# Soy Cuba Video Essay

Because of its vitality, because of its unique presentation of imagery, and because of the nature of the way it chooses to tell a story, quote-unquote, I suddenly got excited about filmmaking again.
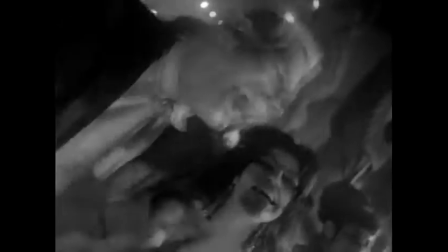15s
In this video essay, I want to discuss the camera movement in Mikhail Kalatsov's I Am Cuba.
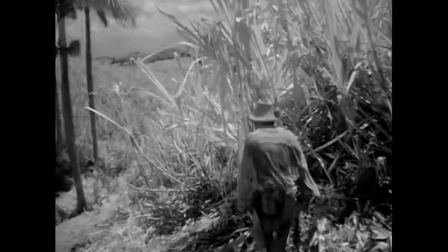21s
This film showcases possibly the best use of camera movement as a character than any other movie.
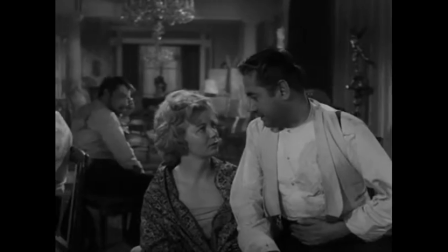27s
In contrast to classical Hollywood cinematography, which uses static camera shots and reverse shots generally to convey a story,
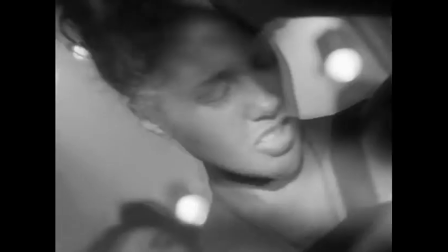34s
Kalutsov's camera moves in a way that establishes itself as a character in this film as well as a viewer.
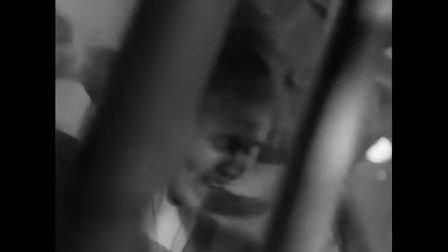40s
Unlike many classical films where the camera is positioned as a passive observer,
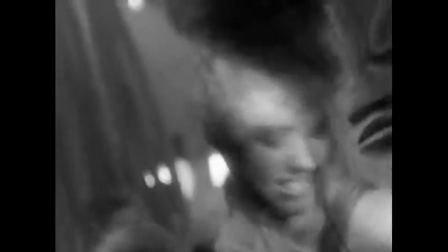45s
Soikuba positions the camera, and by extension the viewer, as an active participant in viewing.
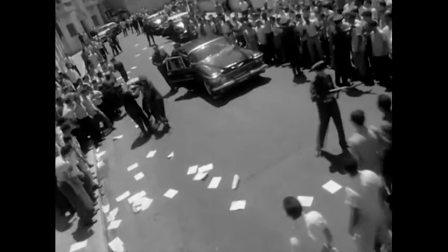50s
The frame is constantly changing through movement, always observing something new. The camera's actions reflect the mood and passion of the scene it's in.
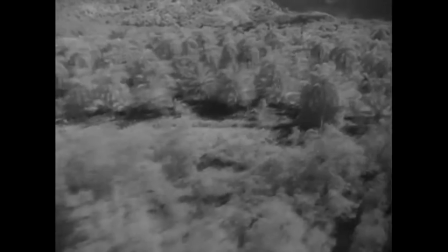60s
The film tells four different stories, each with their own unique camera style reflecting them.
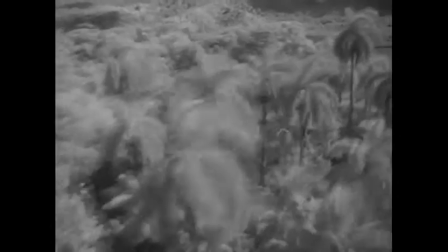65s
In the prologue, for example, the camera moves smoothly, sweeping across the picturesque Cuban landscape below it.
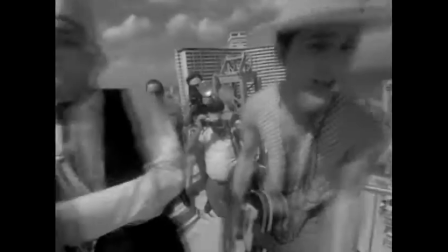71s
This is contrasted by a jarring cut to the chaos of the city with its rooftop parties and jazz music.
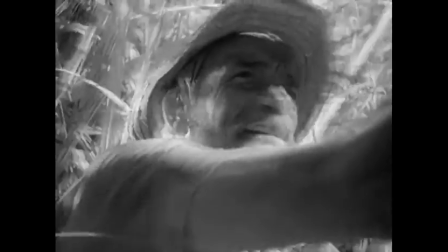77s
In the next sequence, the camera's frantic movements reflect the farmer's increasing desperation as he learns he lost his farm.
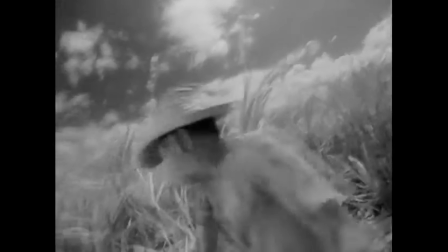85s
I Am Cuba's narrative, or actually set of narratives, is set in late 1950s Cuba during the final years of the Batista regime.
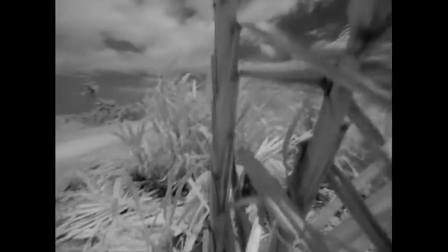92s
The film as a whole consists of four separate stories.
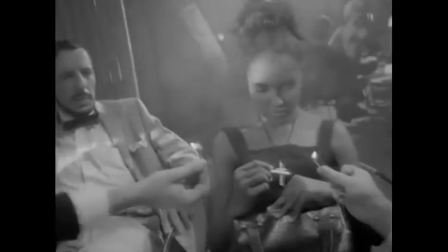95s
The first takes place in Havana and features a Cuban woman, Betty, who is forced to work as a prostitute to an American capitalist.
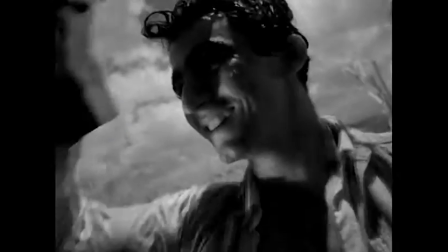103s
The second transpires in the country and presents the sugar cane farmer, Pedro,
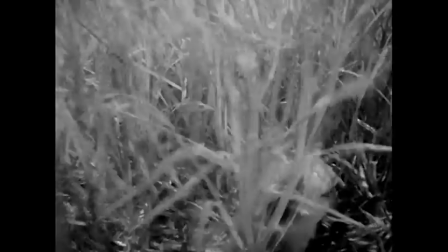107s
who, after years of hard work, decides to burn the fields he works because their local owner has sold them to an American multinational.
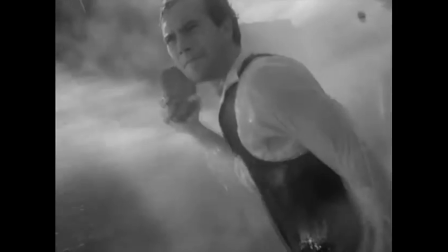114s
The third moves back to Havana and portrays the actions of left-wing students in their confrontations with reactionary police forces.
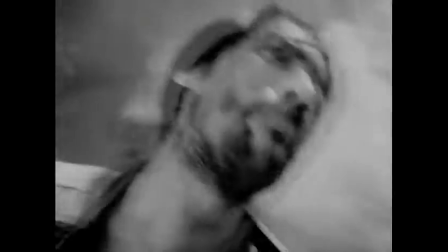122s
The last story takes place again outside the city, this time in the mountains,
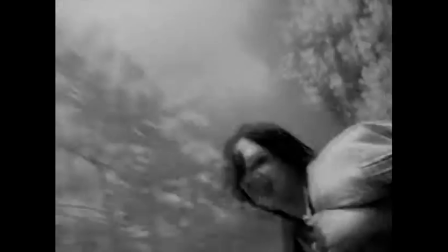126s
where a peasant whose idyllic family life is shattered by an air raid joins Castro's revolutionary forces to avenge his son's needless death.
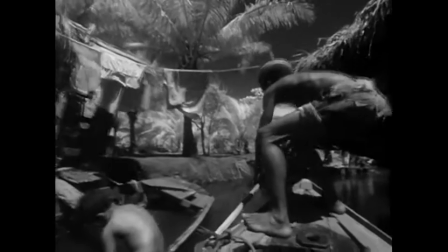134s
These four stories are connected only by a shared female voiceover that repeats I Am Cuba throughout, which is the film's very first words.
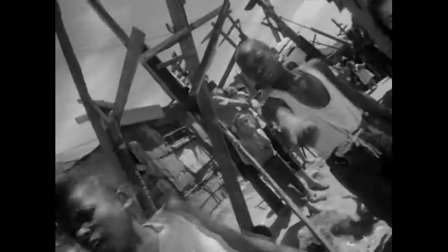142s
I Am Cuba focuses on space as an unfolding agency, not only with its title, the nation becomes a collective space that speaks personhood,
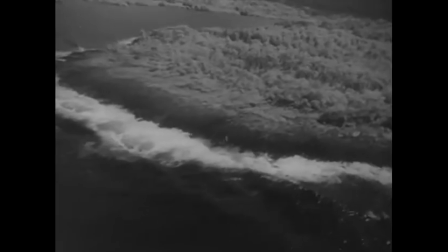151s
but with its first establishing shot, a sweeping aerial view in which the camera glides over the ocean,
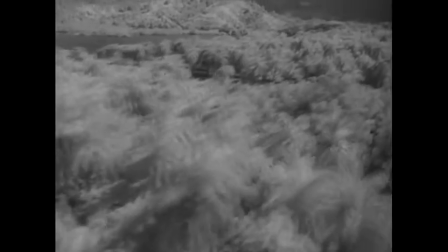157s
approaches the island, and moves into the depths, following effortlessly over beaches, trees, rivers, hills, and valleys.
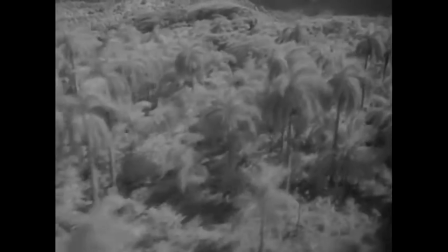164s
People are at first absent, other than the anthropomorphized voice of the island itself.
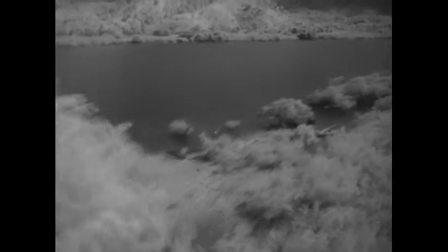170s
This four-minute opening sequence announces the film as a tale above all spaces and movements,
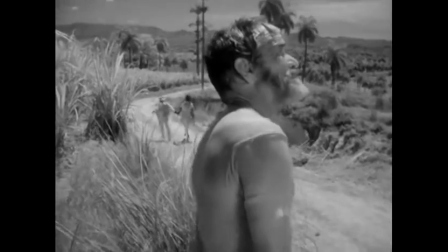174s
and of human protagonists as they exist within and throughout these.
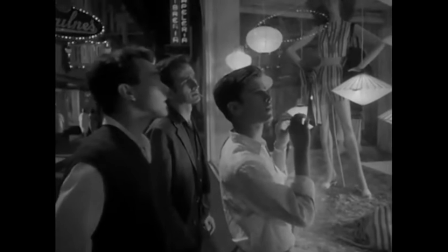179s
Taking the viewer from gliding motion and soft voiceover narration to erratic movement and blaring jazz,
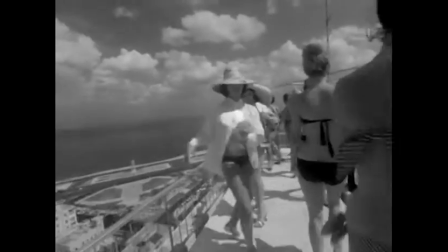185s
this sudden shift establishes spatial dislocation as the central organizing principle of the film.
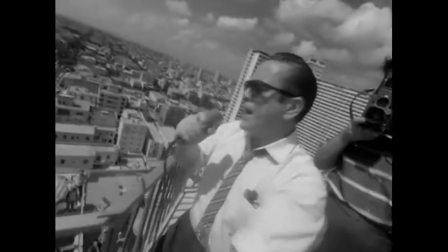190s
I Am Cuba's four stories leap radically from the city's view to the country view, to the city view, to the country view,
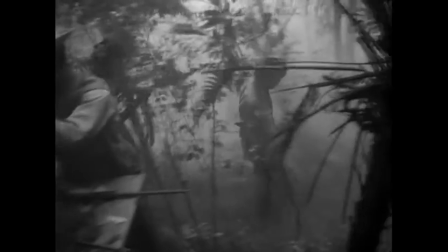197s
mapping Cuba's territory as a dynamic relationship of call and response between its individual sequences,
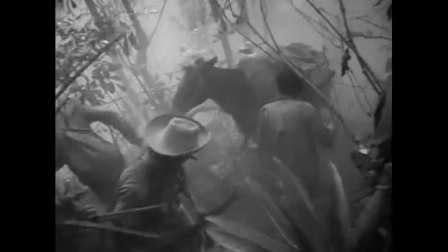202s
in which the protagonists through space echo and actively comment on one another.
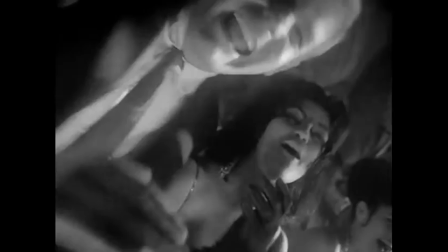206s
Cuba is never merely an isolated place or a static island, but rather movement and dislocation themselves.
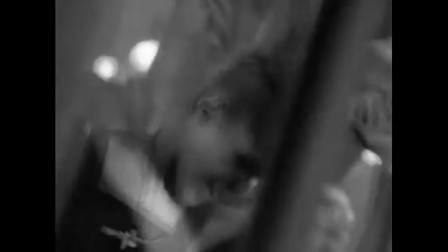213s
These cameramen call to attention not just the act of looking, but to the camera's act of looking.
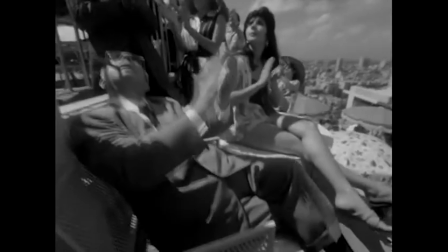218s
That is, how we look at our own experience as cinematic spectators.
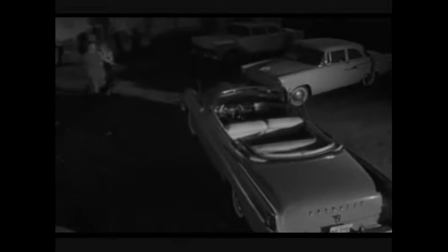223s
Kalotsov's hotel rooftop sequence evokes the famous opening long take of Orson Welles' 1958 film Touch of Evil,
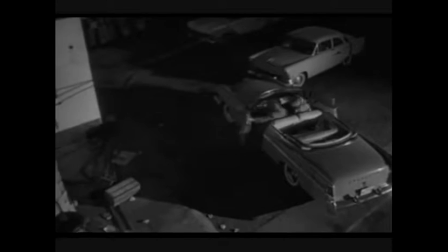230s
in which the camera tracks pedestrians and cars for three and a half minutes as they move through the vibrant space of the Mexican-US border.
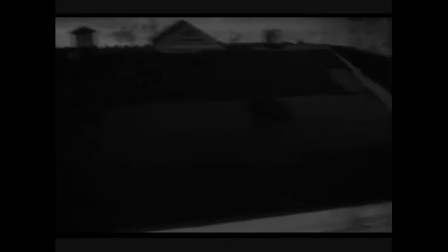238s
In Wales' opening, the absence of a film cut is set against the dramatic political cut of the border itself,
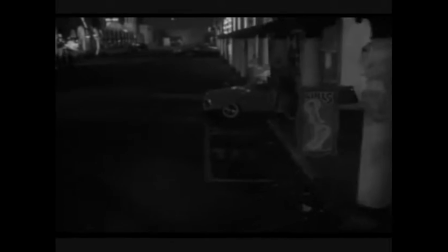244s
around which the movie story of police corruption and drug traffic subsequently
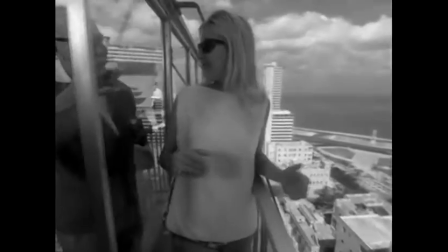249s
The spatial terms of I Am Cuba's opening rooftop scene are taken up and elaborated in the film's third narrative act,
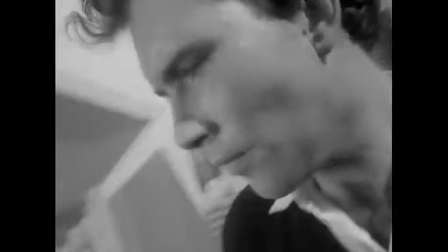257s
which focuses on Havana's budding student revolutionaries.
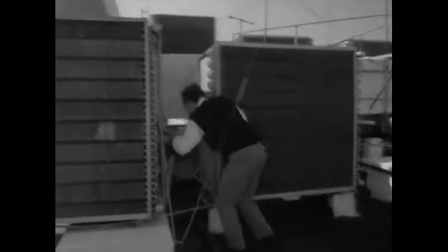260s
Enrique, the central student protagonist, has decided to assassinate the city's chief of police against his compatriot's wishes.
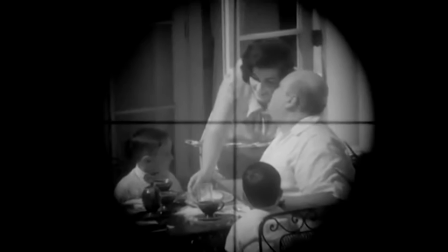267s
To do so, he ascends an urban rooftop and retrieves a concealed rifle, and stares down the scope at the chief and his family, enjoying breakfast in their domestic garden.
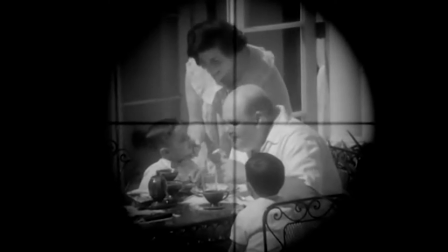277s
Though determined, Enrique is unable to shoot.
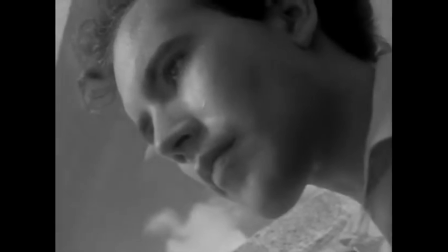280s
Confronted with the unexpected presence of the police chief's family and the sudden prospect of actually taking another's life, he throws the rifle aside and frantically descends down the street below.
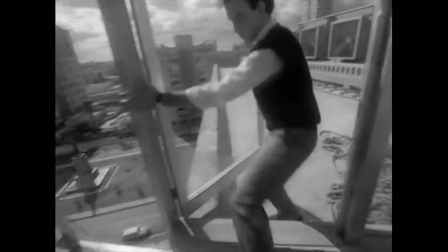290s
Revolutionary action has been delayed, and arguably deepened, by the narrowing and intensification of his field of view.
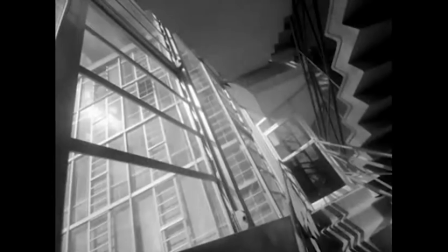296s
Space, in a suddenly new form, has forced Enrique to newly confront the effects and stakes of his efforts.
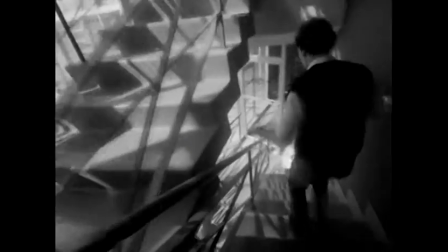302s
In an elegantly formulated episode of spatial referencing, Enrique's climb directly responds to, even answers,
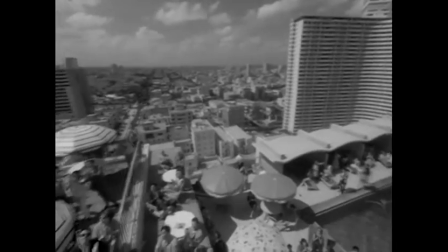310s
the opening hotel passage, for not only do both sequences feature people scuttling across rooftops, but their respective buildings stand right around the corner from each other,
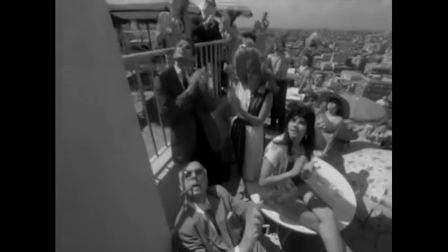319s
as revealed by the prominent architectural landmark. Beyond such general points of comparison, the scene of Enrique's determined, if ultimately aborted,
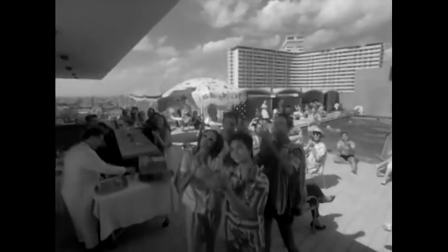328s
assassination attempt can be understood as a point-by-point reversal of the opening hotel sequence. it moves up rather than down,
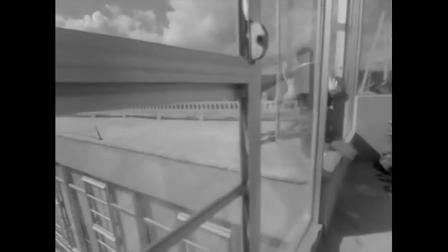336s
follows a specific figure rather than being divorced from any identifiable narrative agent,
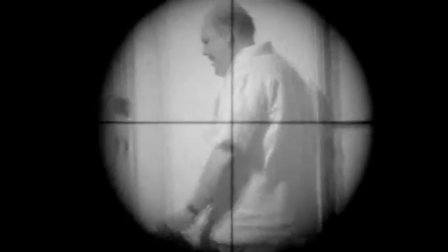341s
and culminates in movement of resolutely focused critical consciousness, embodied on screen in a point-of-view shot through Enrique's riflescope.
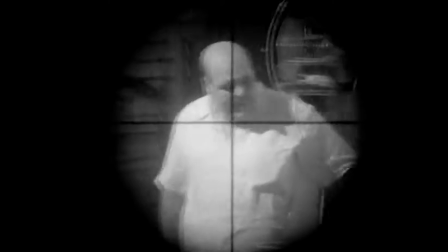349s
That stands in pointed contrast to the chaotic flux of the underwater descent closing the earlier sequence.
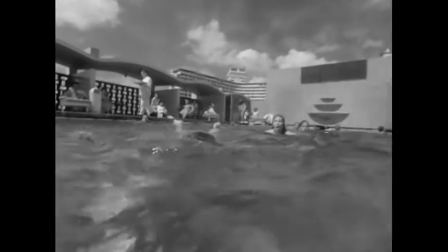356s
While the movement of the hotel guests is random, unmotivated, and set against an open sky, Enrique's rooftop motions are dance-like,
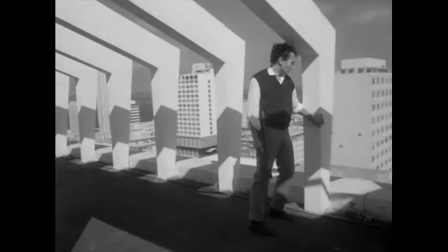364s
set within a structuring grid of rooftop girders and recalling the perfect integration of performer and space in films such as 1940s musicals.
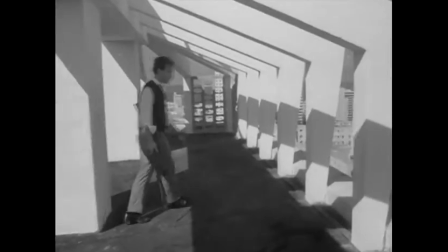372s
These comparisons could go on. The essential point is that Enrique's climb is constructed as an orchestrated tale of spatial passage,
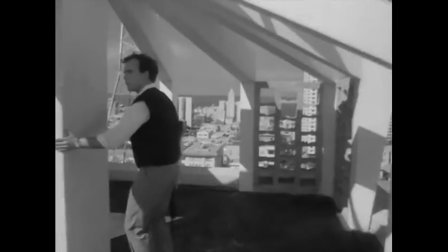380s
one that ends in a movement of literally elevated revolutionary self-consciousness.
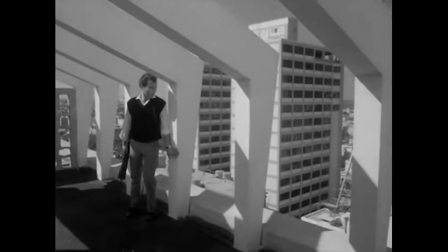385s
That can be understood not just as the echo, but actually to correct the spatial inertia or illiteracy of the film's opening hotel sequence.
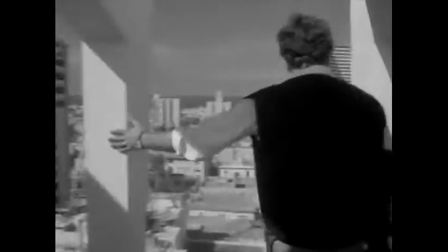394s
Enrique is engaging space and, moreover, is allowing space to engage him, to change his perception.
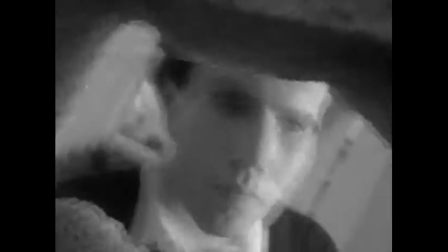401s
This pattern of related movements through a distinctive space and the resulting evolutions in cognition,
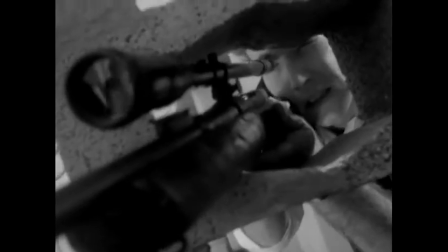407s
often from chaos to formal self-consciousness, occurs throughout the movie.
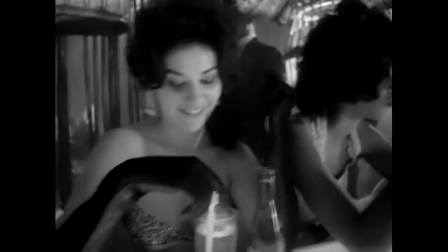412s
The film's first narrative passage, for instance, which begins in a claustrophobic Havana nightclub,
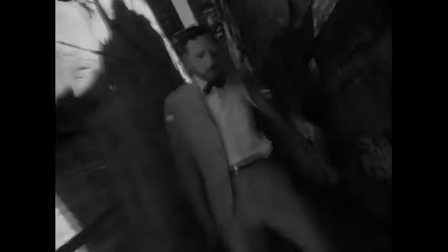418s
concludes with an American businessman who, after having slept with a conflicted Cuban prostitute, winds his way home through the city slums.
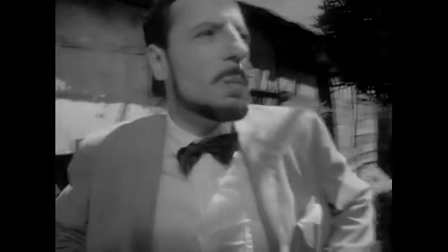426s
Losing his way and surrounded by widespread destitution and begging children,
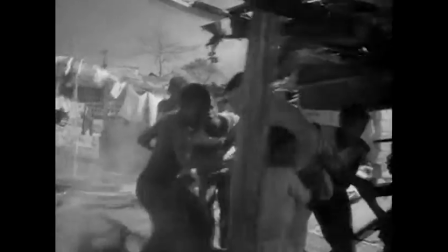430s
the passage of the American businessman is shown through what appear to be subjective handheld shots, frenzied and confrontational.
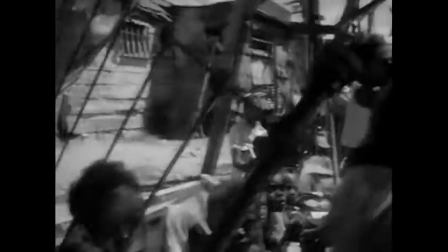438s
The camera moves with a kind of confused lurching that betrays a view both severely circumscribed and motivated by fear and incapacity.
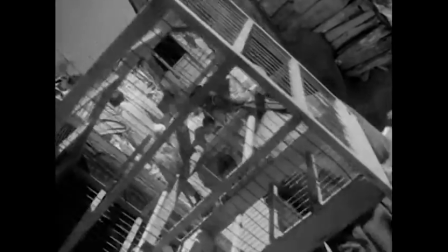445s
He is left aimless and wandering as the sequence ends, with the voice of Cuba chiming in, I am Cuba, as the camera cranes up to an aerial surveying shot.
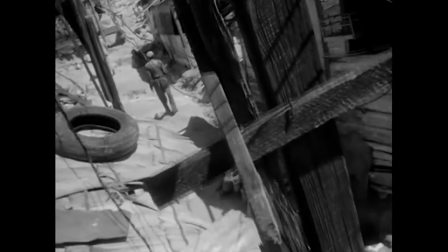455s
This sequence of unknowing and unresolved spatial passage is then echoed in, and similarly corrected by,
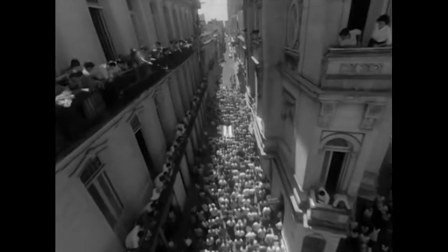462s
the formal procession that closes the film's third narrative, in which Enrique, having been killed by the police chief who Enrique had targeted,
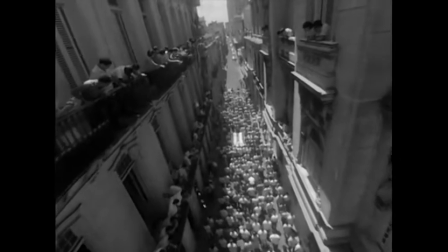470s
is celebrated as a martyr by thousands of solemn marchers. In contrast to businessmen's disoriented and lonely search among disconnected streets.
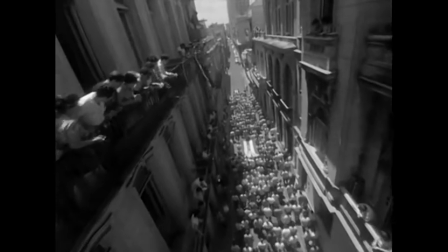479s
The procession for Enrique is that of multitudes united with adamant purpose to celebrate the martyrdom of a single figure.